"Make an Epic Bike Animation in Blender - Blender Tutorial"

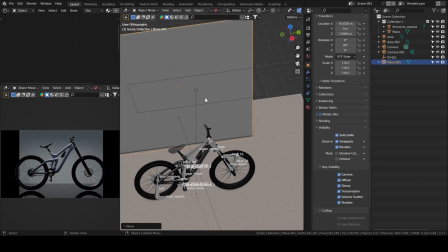501s
Oh yeah, this is the backdrop or background. I thought about making it like emit light.
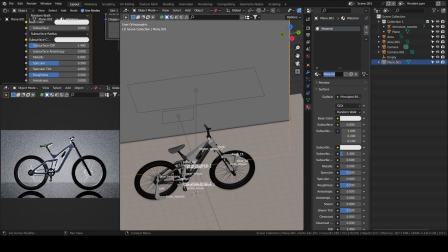511s
But then I think I dropped that idea.
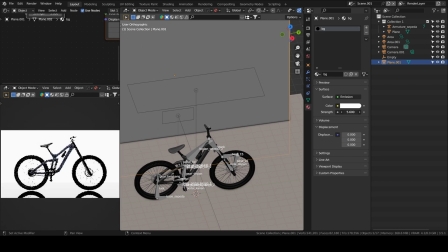517s
Yeah, I didn't really like how it looked. So I think I just chose to keep it pitch black.
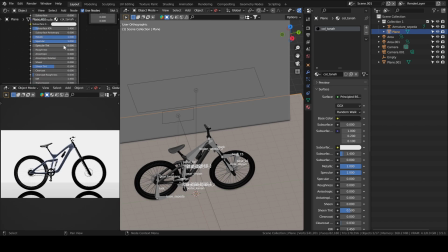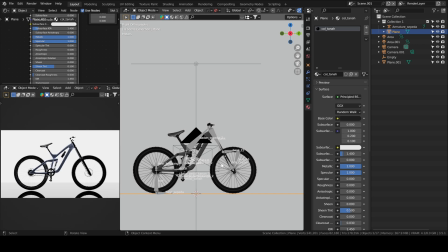541s
Yeah, I think this is where I moved the bike down a little bit.
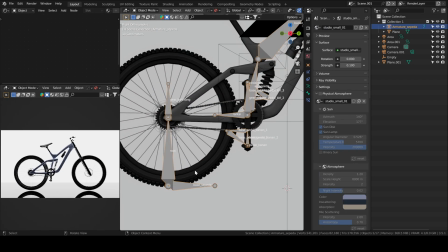547s
You need to select the armature, because it looked like it wasn't exactly on the ground because of the reflection, I think.
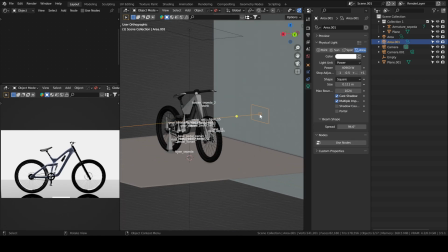556s
I moved the position of the camera a bit to have a more of a top view. It's not really top view, it's just moved up a little bit and then rotated to around the y-axis.
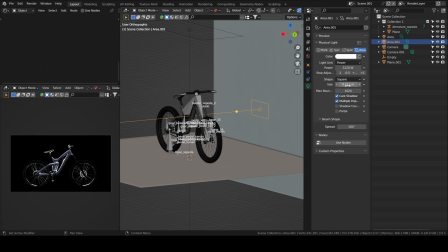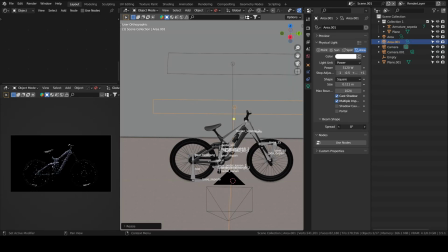The spread allows you to adjust how sharp the highlights are, so you can do the test yourself,
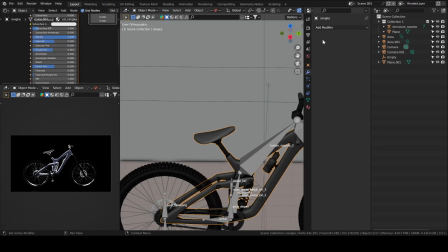589s
but if the lower the spread, I think, the sharper the edges of the highlight are going to be.
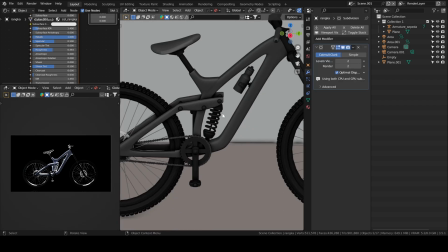596s
Yeah, here I noticed that the material of the seat is way too glossy, so I think I'll change it.
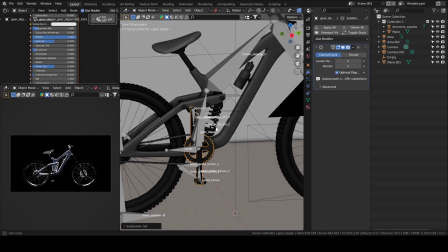603s
Oh yeah, I applied a subdivision surface
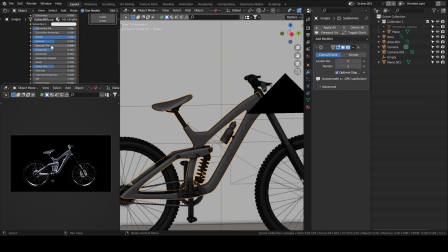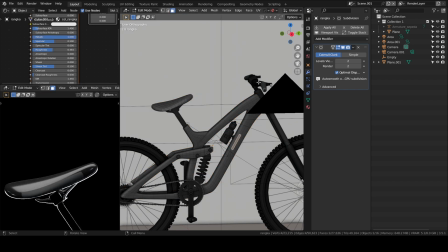612s
on the frame so that it looks smoother. Yeah, here I will do the same thing.
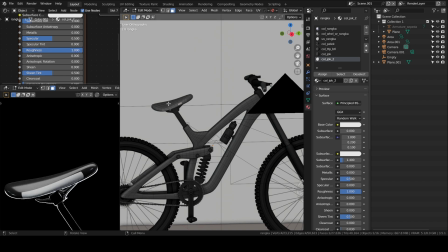619s
I will select, as you can see, there is the white part on the seat. I want it to have the same material as the top part. So I will select, I will use the same tip I told you, the Shift G one, Shift G materials, and then I will
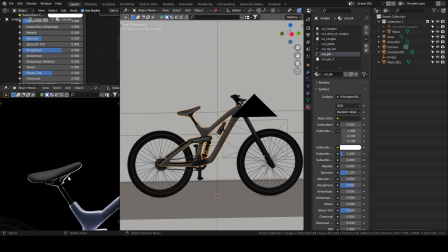634s
assign to it the same material as the top. Yeah, this looks better.
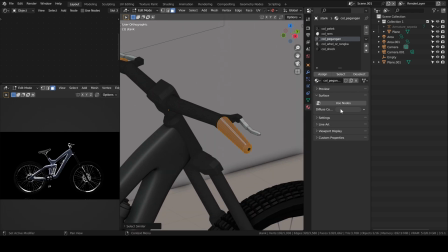645s
Yeah, I think, yeah, I do it again. I will give the handles a bluish color as well.
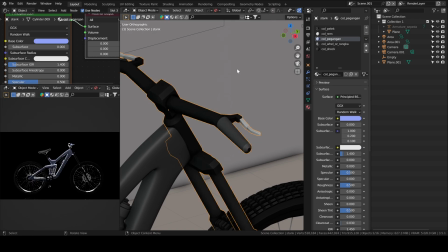651s
I could have copied the material itself, but I chose to do it manually. It doesn't matter because we don't see much of the handle anyway.
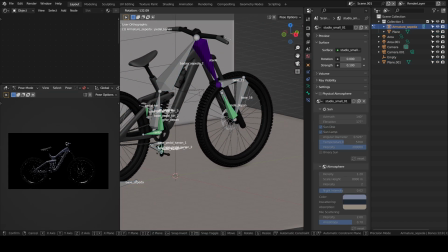660s
Yeah, you need to go to pose mode if you want to move the armature.
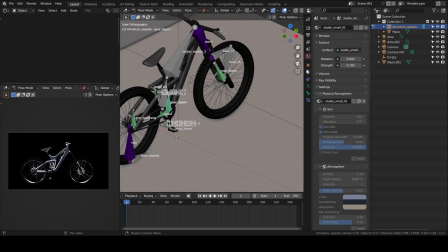666s
You just rotate it. It doesn't matter, it could be to around the X axis, or you can just rotate it anyhow you want. It will always be constrained on the X axis. I think that's how the armature and the model was made.
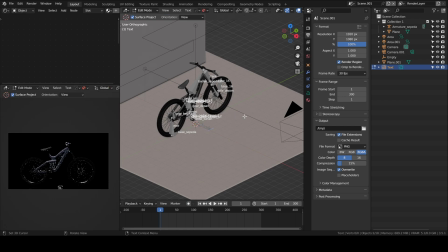682s
Again, I don't have any knowledge on rigging or armature, so probably find tutorials that explain that better.
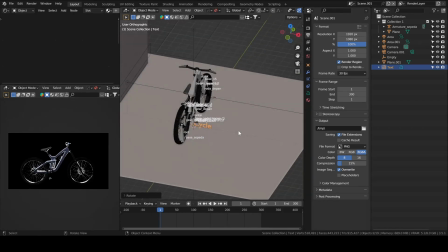690s
This is where I will add a text behind my model.
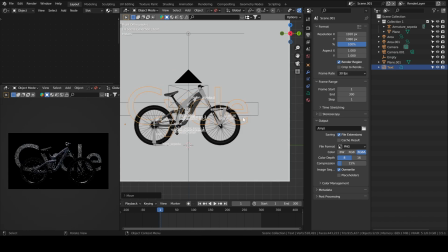700s
We will do a little animation where the text will be appearing gradually.
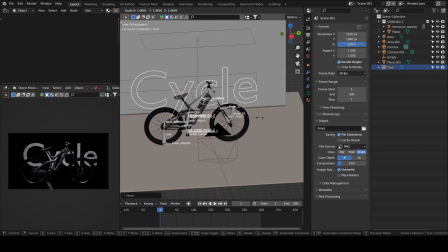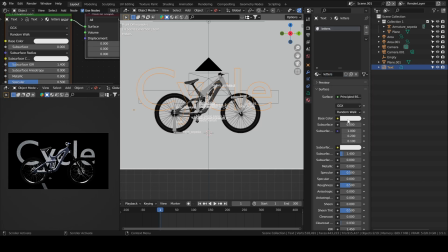712s
I was also thinking about writing cycles instead. I will give it an emission material. I think it looks cooler.
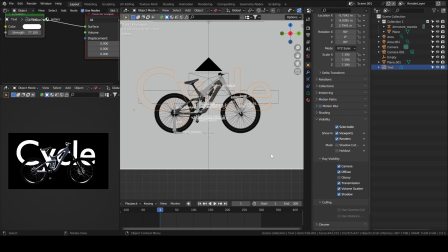723s
I will disable the glossiness so I don't see the reflection on the ground.
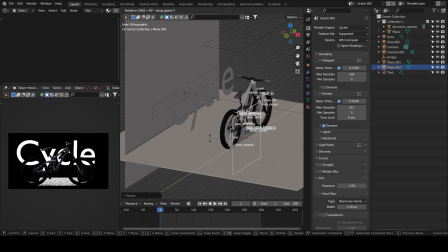729s
But when you do it, it will also not emit light on the glossy parts of the model. So that's the trade-off. That's why it doesn't work for the... Yeah, this is where I do the trick. So I add a plane.
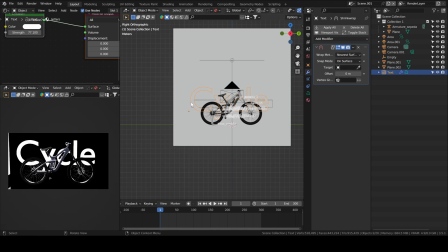741s
I will add a shrink wrap modifier on the text, and then I will set the target to the plane.